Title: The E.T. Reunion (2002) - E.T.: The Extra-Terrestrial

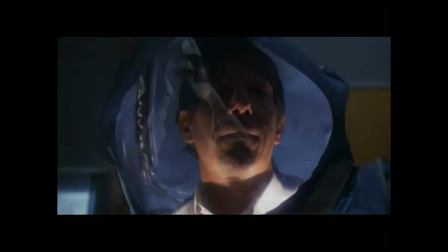4:19 Maybe we were thinking of E.T. as a children's movie to some degree, and so it was very pleasant to play an adult who wasn't cast as
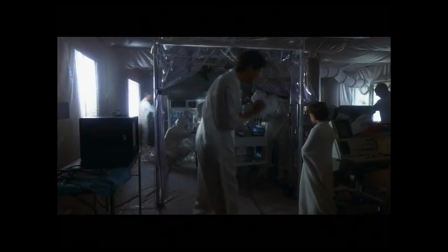4:28 two-dimensional or unkind or someone who misunderstood children.
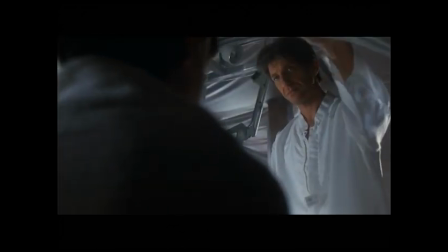4:33 And I really appreciated the permission that Stephen gave to this character to be compassionate and sensitive and say, in effect, subliminally, you know, it doesn't all die when you grow up.
I've been wishing for this since I was 10 years old.
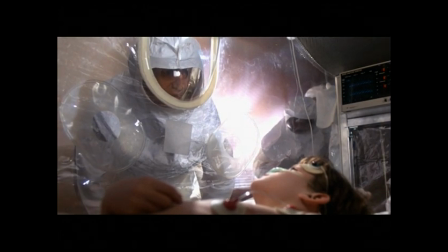4:48 You can still keep the best part of being a child when you grow up. I'm still proud of that today, and I still feel it when I see the movie.
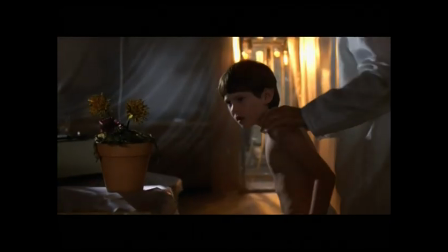4:56 Would you like the flowers?
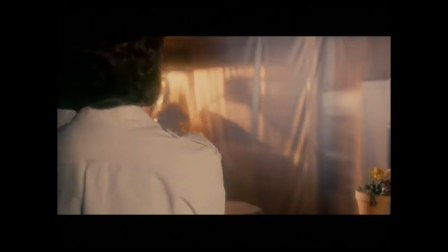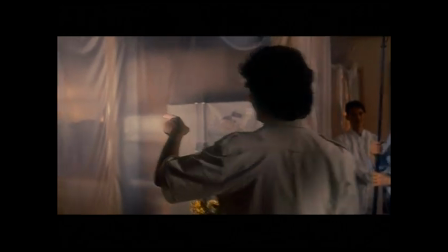5:02 That worked nice. That was great. Do it one more time like that. It was wonderful.
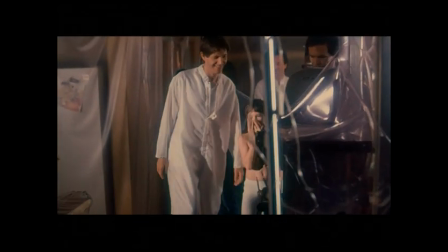5:07 Print that one.
I think movies in general often, just by their very nature, form a kind of family environment, some more dysfunctional than others. This happened to function very well. But I would say that that was definitely the case.
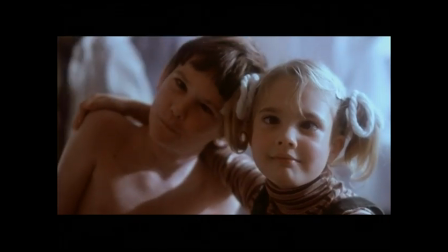5:20 I also think when young children are very much an important part of making a movie,
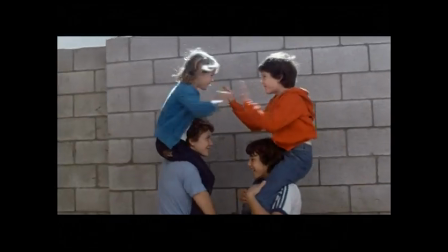5:24 It does create a whole sensitivity on a set that just makes it, by its very nature of having kids around,
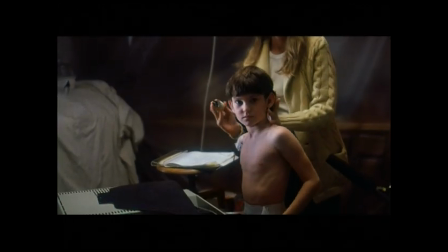5:32 a very, very pleasant place to be.
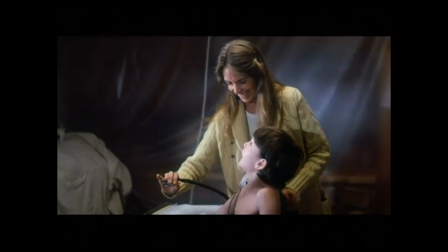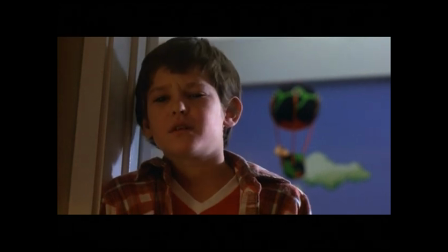5:40 E.T. was dressed up as sort of an old lady and I kind of dressed up in the E.T. costume.
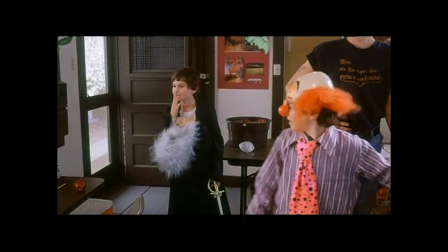5:47 I dressed up in this kind of bag ladies wardrobe.
Here comes my grandma.
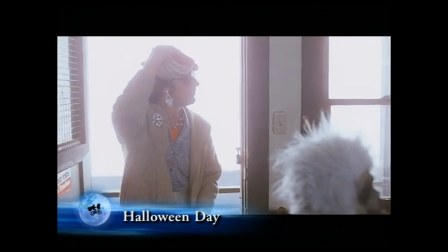5:56 I directed the day, took the heels off, went back to the tennis shoes.
Thank you! Thank you!
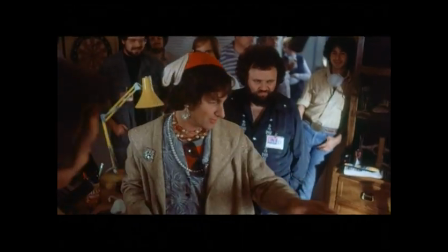6:01 It was fun. You know, I feel like this was my first family. This was the first time I ever really experienced what it was like to really be a father. And I think, in a sense, that carried over after the movie with Drew, who I spent more time with, I guess, than any of the other cast members.
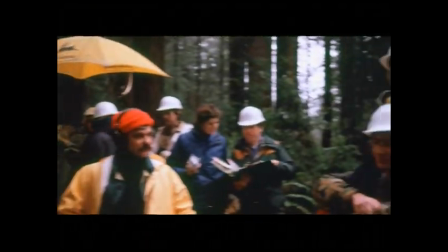6:17 We had a life after the movie, actually, together, and spent a lot of time together. and she was part of my family for a long time so you know Henry and
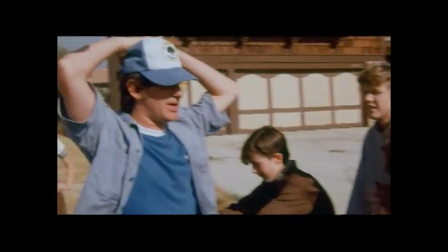6:26 Robert and drew introduced me to fatherhood and I think bless their hearts and made me ready to be a father in real
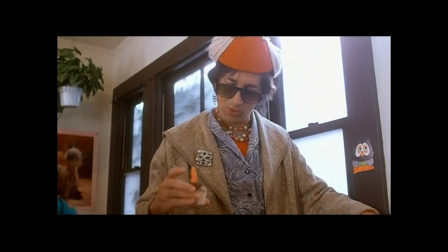6:32 life is that for me thank you oh it's homemade I can tell thank you but my pal right now
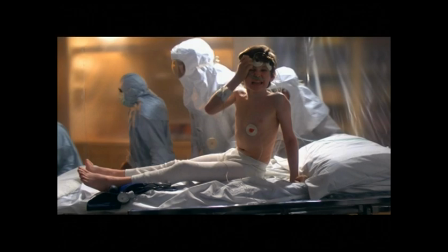6:41 the scenes
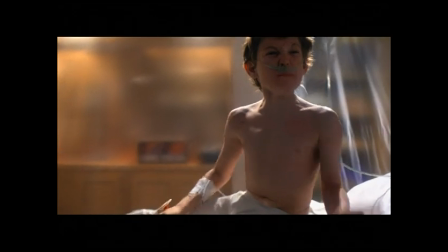6:48 where E.T. dies those had a lot more meaning to us because they were shot late in the film. I know I cried because partly I had watched Dee's and Drew's scene, watching them cry and the whole atmosphere around the set was somber. It really hit home. We had had time to build an emotional relationship with E.T.
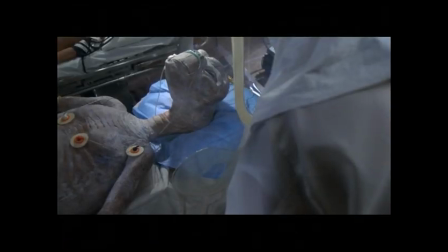7:10 by shooting it that way.
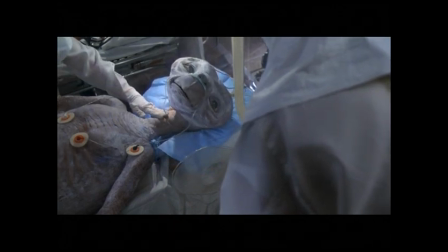7:12 So we were really being affected as if it were another character that we had worked with for a long time and become emotionally involved with.
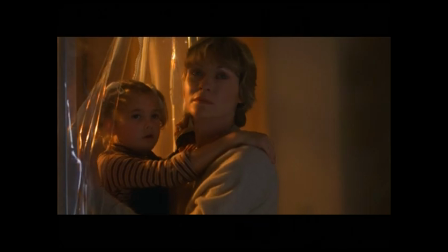7:21 And you're in this house that feels so safe and all of a sudden there are, you know,
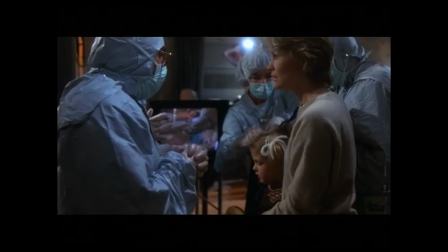7:25 plastic and tubes and doctors and machines and it becomes so opposite the antithesis of this warm, safe place that you had known. Everything changes, you know. It does. It changes everything. See, now when you said that, I could really flash back into what that experience must have been like for you at six. Yeah. Because I was thinking, I was feeling really protective toward you especially.
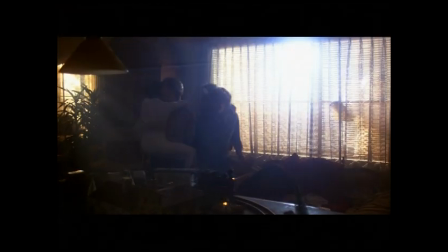7:51 Like in the scene with the train, when the guy's putting his hand through the window.
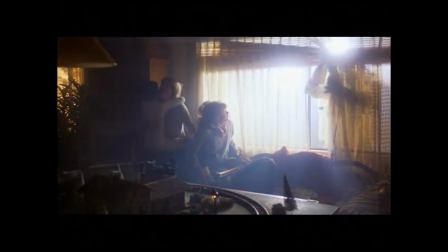7:55 Yeah, what must it be like for these children, you know, to have their environment invaded like this?
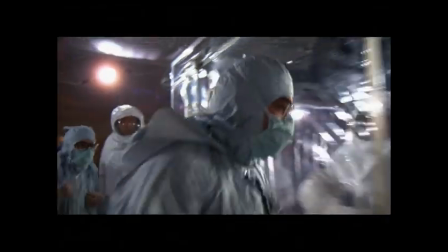8:02 But thinking from a mother's point of view, you know.
You can't get a pulse of blood pressure on the creature. It doesn't look like he's breathing.
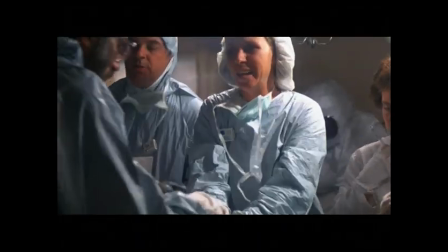8:09 Well, in the world of unintended consequences, I always thought from that scene where we had the real doctors that that's where all of those ER and Chicago Hope and St. Elsewhere came from because I had never seen real medicine on screen before, and we had real doctors, and they were saying real dialogue. We were the beginning. Right, I think so.
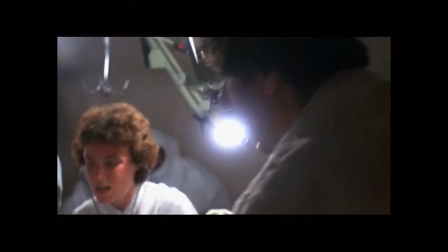8:28 Well, I wanted to hire real doctors because it's hard to believe actors who have to,
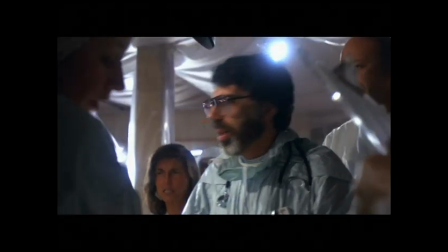8:34 through rote memorization, learn all these terms and then spit it out as if they've known these terms ever since medical school.
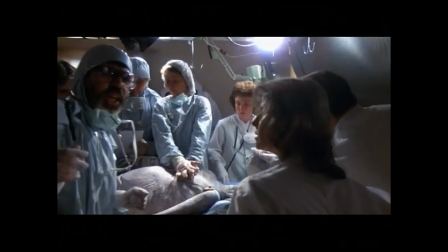8:40 It's very hard to achieve that reality, And so I got my doctor, my internist, to get a bunch of his friends, who were all surgeons at USC Medical Center, to come down and be in the movie. I bet it was tough, too, huh, Stephen? It was tough saying no to the doctors who wanted to be in the movie. Otherwise, it would have been too much. We would have had to have medevac people come in later on.
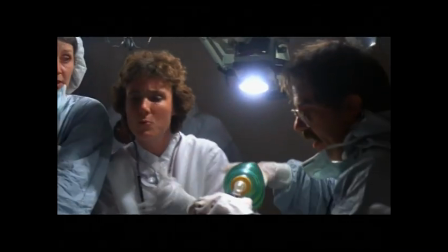9:04 That part was really scary. It was scary for me to hear the overlapping dialogue, which you don't often hear in movies, and to see the equipment,
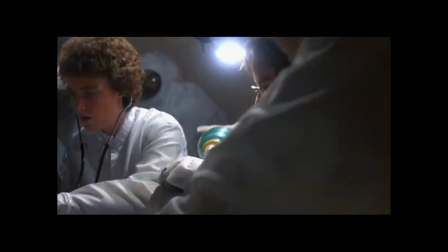9:11 and Drew's reaction when the paddles came in, they tried to jumpstart E.T.'s heart, and she leapt off the ground.
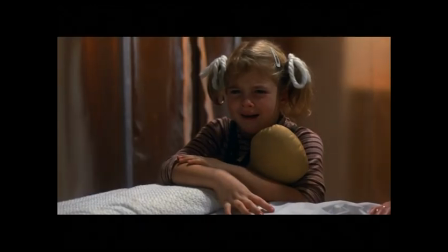9:16 Stand clear.
And when she heard that explosion of electricity going into E.T., Drew just lost it. She lost it. And I don't know what you were, do you remember what you were feeling? I had never seen a machine like that. I didn't know that this existed, and I just kept thinking about the heart.
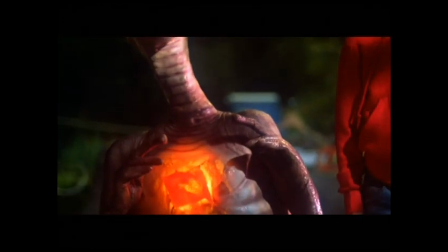9:36 I always talk about the big red beating heart and to see something like hurting that and it just felt like the greatest violation and like all your dreams
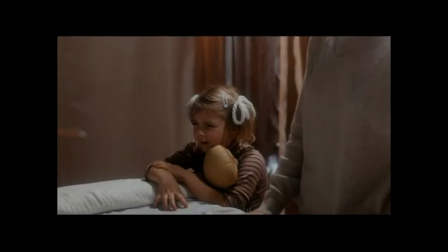9:45 crashing away and you know your safety and your security and and in a lot of ways we were taught love through that experience how to love and how to take care of and be kind and be open and what that big red beating heart was all about you know so that's was a complete violation to me when I saw someone I thought hurting it but I know I now know they were trying to help him save him but I didn't know that I didn't know what that machine was he's a
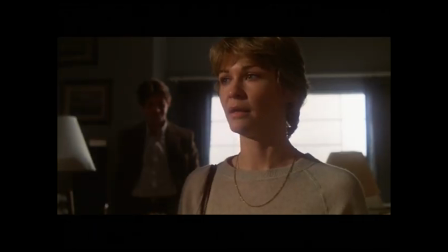10:13 man from outer space and you're taking him to a spaceship
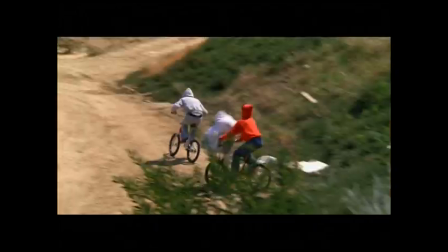10:20 I remember having the thought then that the 80s was a turbulent time
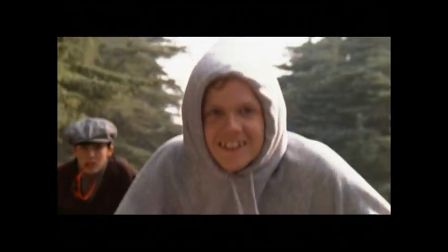10:25 also and And that I always thought that one of the things that made people love this film was if two people or three people as far apart as E.T. and those children could bridge a gap and fall in love with one another and communicate,
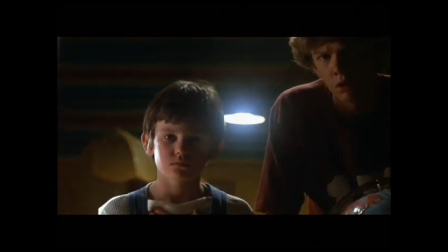10:41 then there were no two people on earth that were that far apart. and it just seems prescient to me that in a time like today that's fraught with cultural misunderstandings and danger and enmity and hatred that this message is
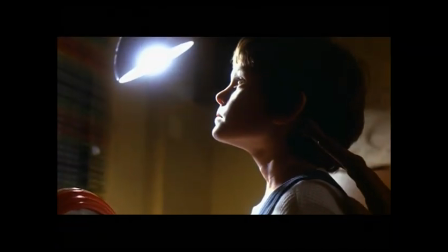10:58 being replayed and that it happens before your eyes it's not pretended
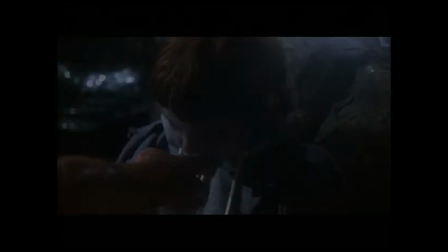11:03 the feelings of these child actors were not pretended they were palpably real that's why
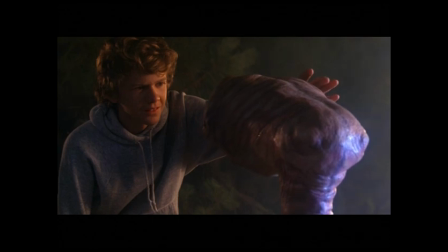11:09 they moved people and i think it's a great thing to remember that if E.T. and these humans can make an understanding, there's nothing preventing any two people or two nations on Earth from doing it. And that's pretty much, I think, what happened in the year of 1982,
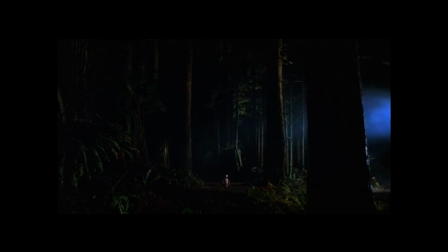11:25 when the world kind of came together for E.T. and all the lines between cultures and class systems and racial barriers,
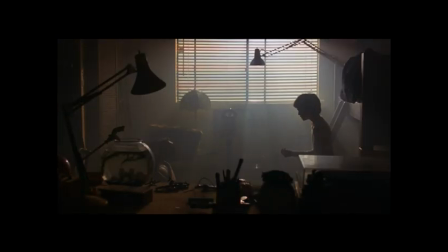11:34 you know, came down in a kind of shared experience. I've
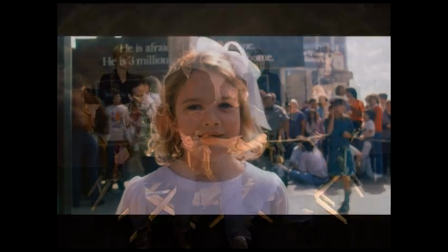11:43 never met in the same. I want to know about the other aliens you met before E.T. in that day. I haven't seen it in 12 years, and so I watched it from a bit of a different perspective than I had ever been able to.